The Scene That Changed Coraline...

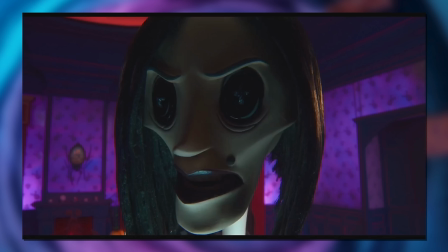495s
And the last place we wanna be is up close and personal to this thing.
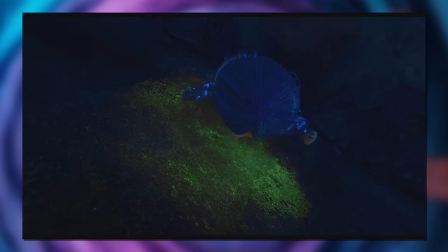501s
And then with another head-spinning quirk of this dimension, mirrors are traversable.
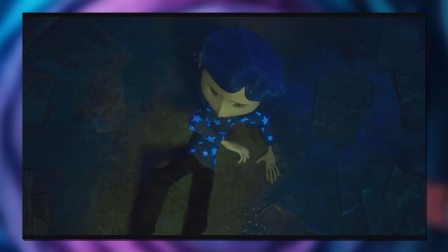506s
How symbolic for Coraline to be trapped in a place where there's a parallel image being displayed of two worlds.
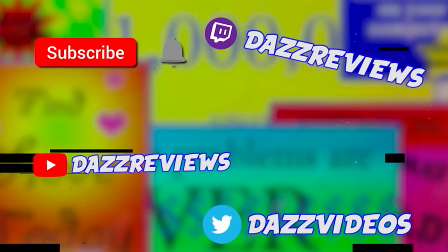512s
Welcome to Halfway! Think I should cover more stop-motions? Suggest it on our Discord! Or subscribe if you haven't already!
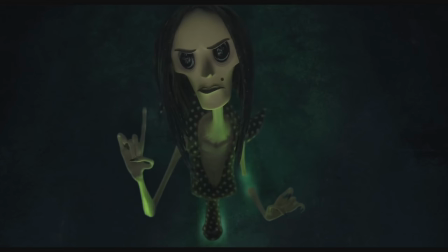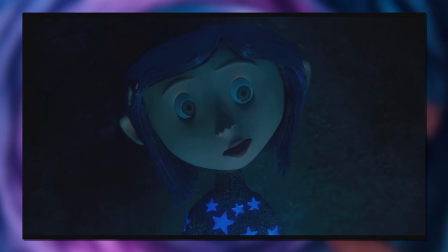523s
And so Coraline is chucked in solitary confinement. You know, the classic punishment trope.
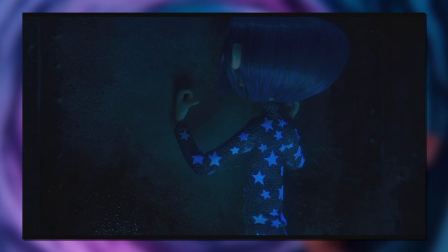529s
And here you could say is the deepest part of this dimensional pit. As now her starry pyjamas are actively glowing.
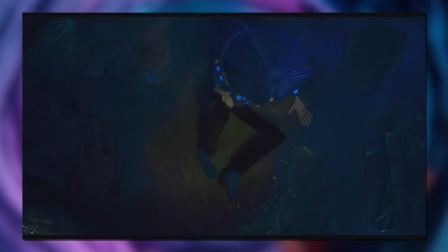536s
The mythical stars are indeed all you can see in this light. If this wasn't a movie and we'd like to see the environment please.
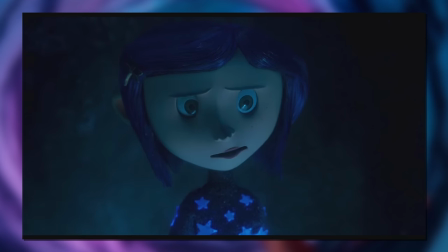544s
Only for our next reveal.
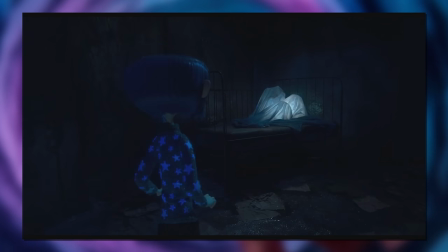553s
Coraline isn't alone here. And we get the first official name of the other mother.
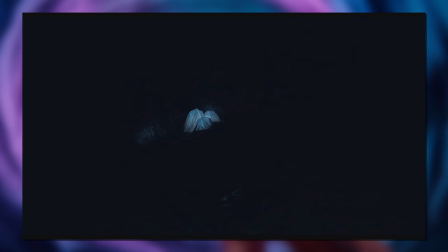558s
The Beldam. Anyway, the reveal of these voices is first the uncomfortable wide angle as we see an unrevealed lump in the bedsheets in the corner of the room. And then as we get closer, of course the camera does too. Until...
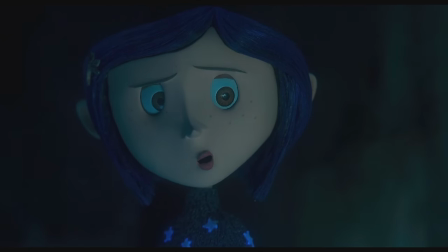573s Who are you?
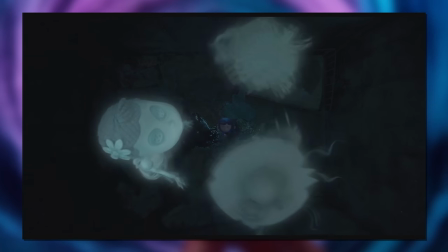574s
Now I'm not entirely sure how these ghost children were filmed, but it's an interesting ethereal effect that makes them completely stark from the rest of the cast.
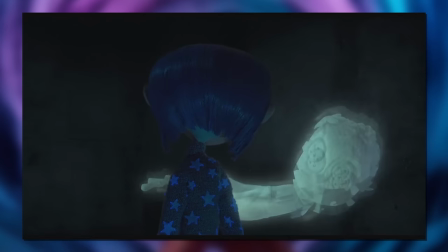583s
Seemingly at a lower frame rate that cross-dissolves over itself and composed on top afterwards.
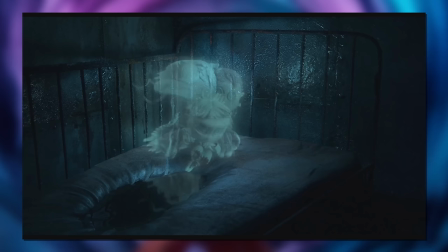588s
Not to mention horrifying, I hate the screaming girl. And with them unchained to gravity, they can move in interesting ways.
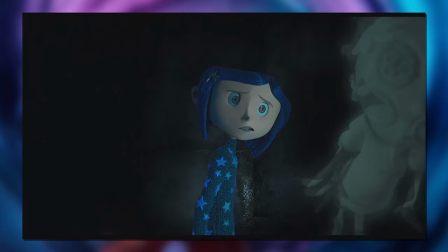595s
Right up to the camera, swirling around Coraline and up above her. All to exposite the final mysteries of the Beldam.
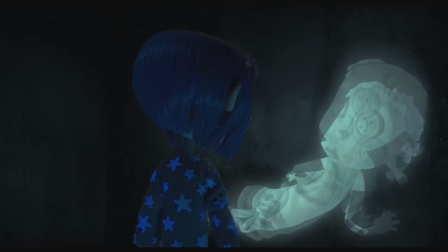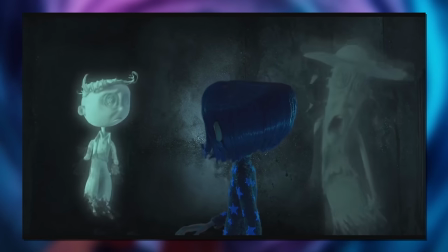607s
Talking in rhymes to that extra spooky riddly vibe.
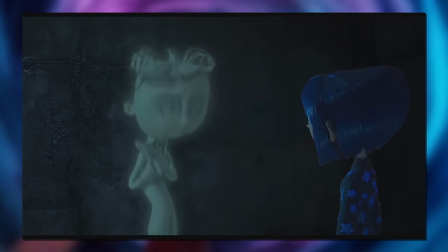611s
Revealing how the Beldam knew of Coraline's predicament, as well as what will happen if she accepts the eye-sewing.
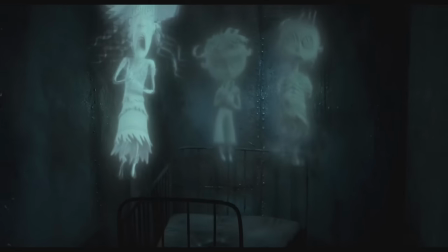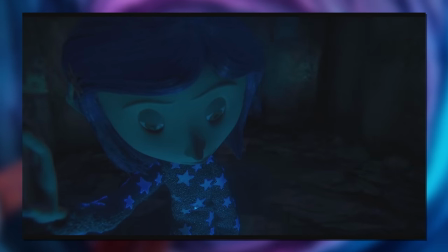626s
In case there were any children considering the ideal for a piece of paradise against neglecting parents, it's also interesting the wording of ate up our lives.
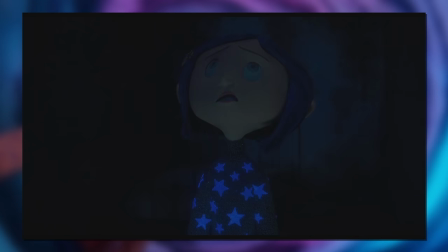635s
It's not eat them. Perhaps it's more of a spiritual thing.
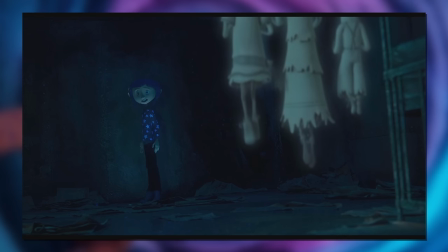639s
Sucking the life force out of them in some other way, like a spider sucks their prey and shrivels them.
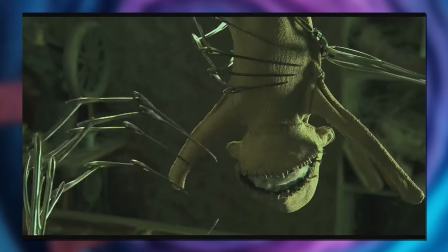645s
We also see one of the ghost children's spying dolls at the start of the movie being removed of all of its fluff.
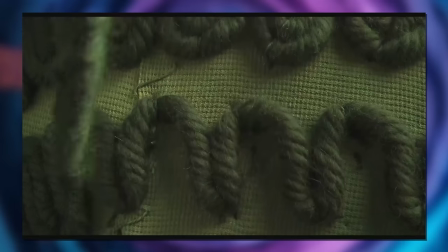650s
Whilst Coraline's doll is stuffed with sawdust or something. Perhaps that's the life force difference between a subject that's been fully drained and another that hasn't.
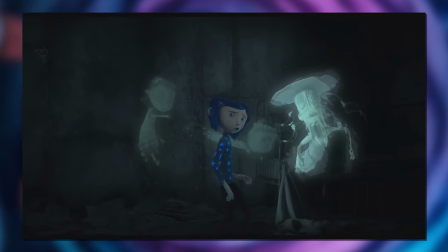659s
These other children by the way you could spot in all sorts of earlier hints.
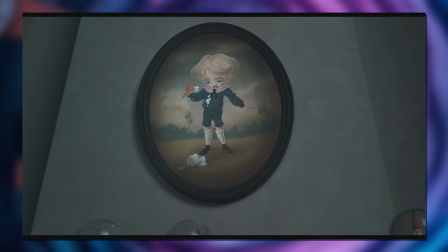663s
The dining room has their portraits on the wall, the sad ice cream boy paintings is the ghost boy, and of course,
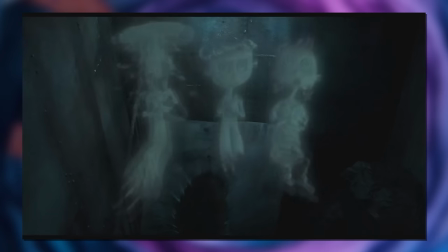669s
missing children were mentioned multiple times earlier in the film. And so as the ghosts float about and tell their tale, briefly giving Coraline some button eyes of her own,
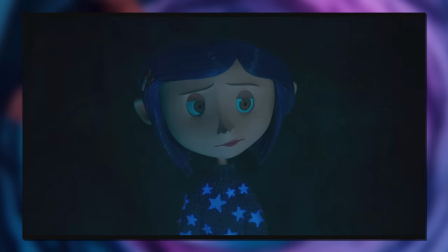678s
they tell of how finding their hidden eyes will help free their souls before wrapping themselves back up under the bedsheets.
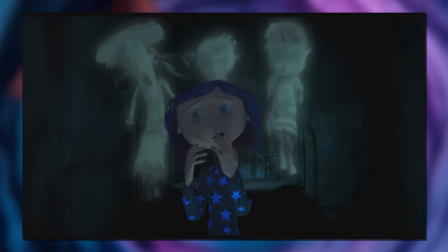685s
The sequence finishing exactly where it started.
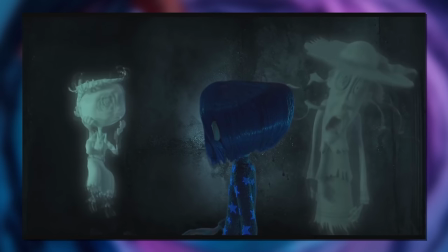692s
It's also interesting how the souls address Coraline, always as miss or mistress.
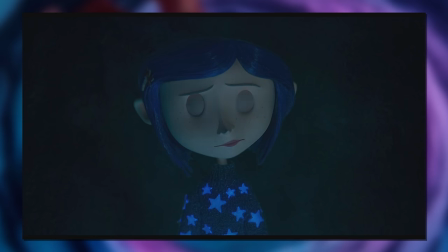697s
I guess cause they too look up to her? Is it an age thing? I wonder. Anyway, on that point, Coraline finally says,
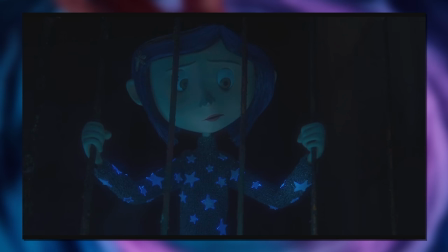704s
holding onto the bars of the bed which when composed like this sure do look like prison bars.
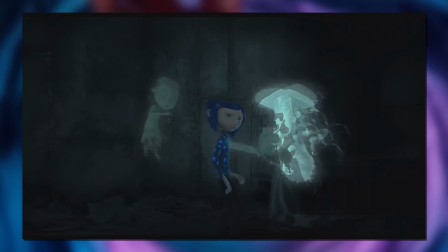711s
Adding more to the imprisonment themes. With a Coraline that is now motivated to take down the Beldum.
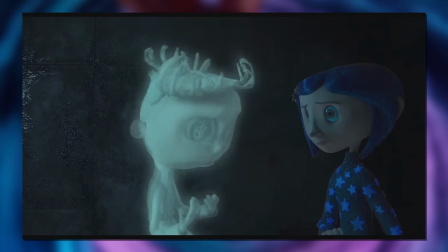721s
And so to give us progress on that path.
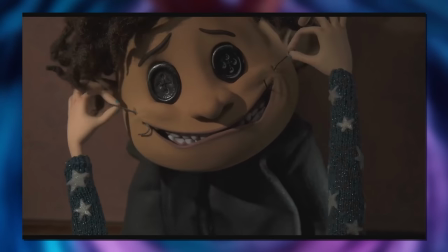728s
To finish off this revelation, we come to see it's other Wybie.
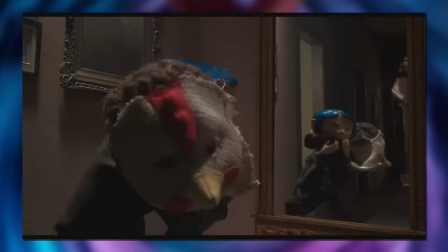732s
A friend from before, shown not only to be assisting, but now with an agonised looking forced smile.
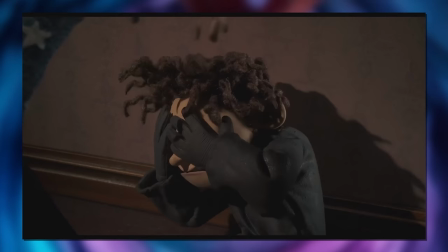739s
Horrifying.
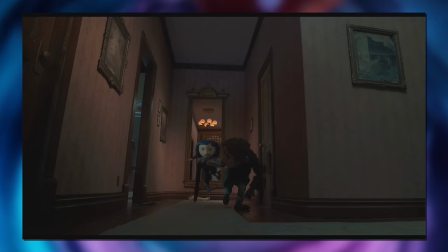742s
And from there, it all continues.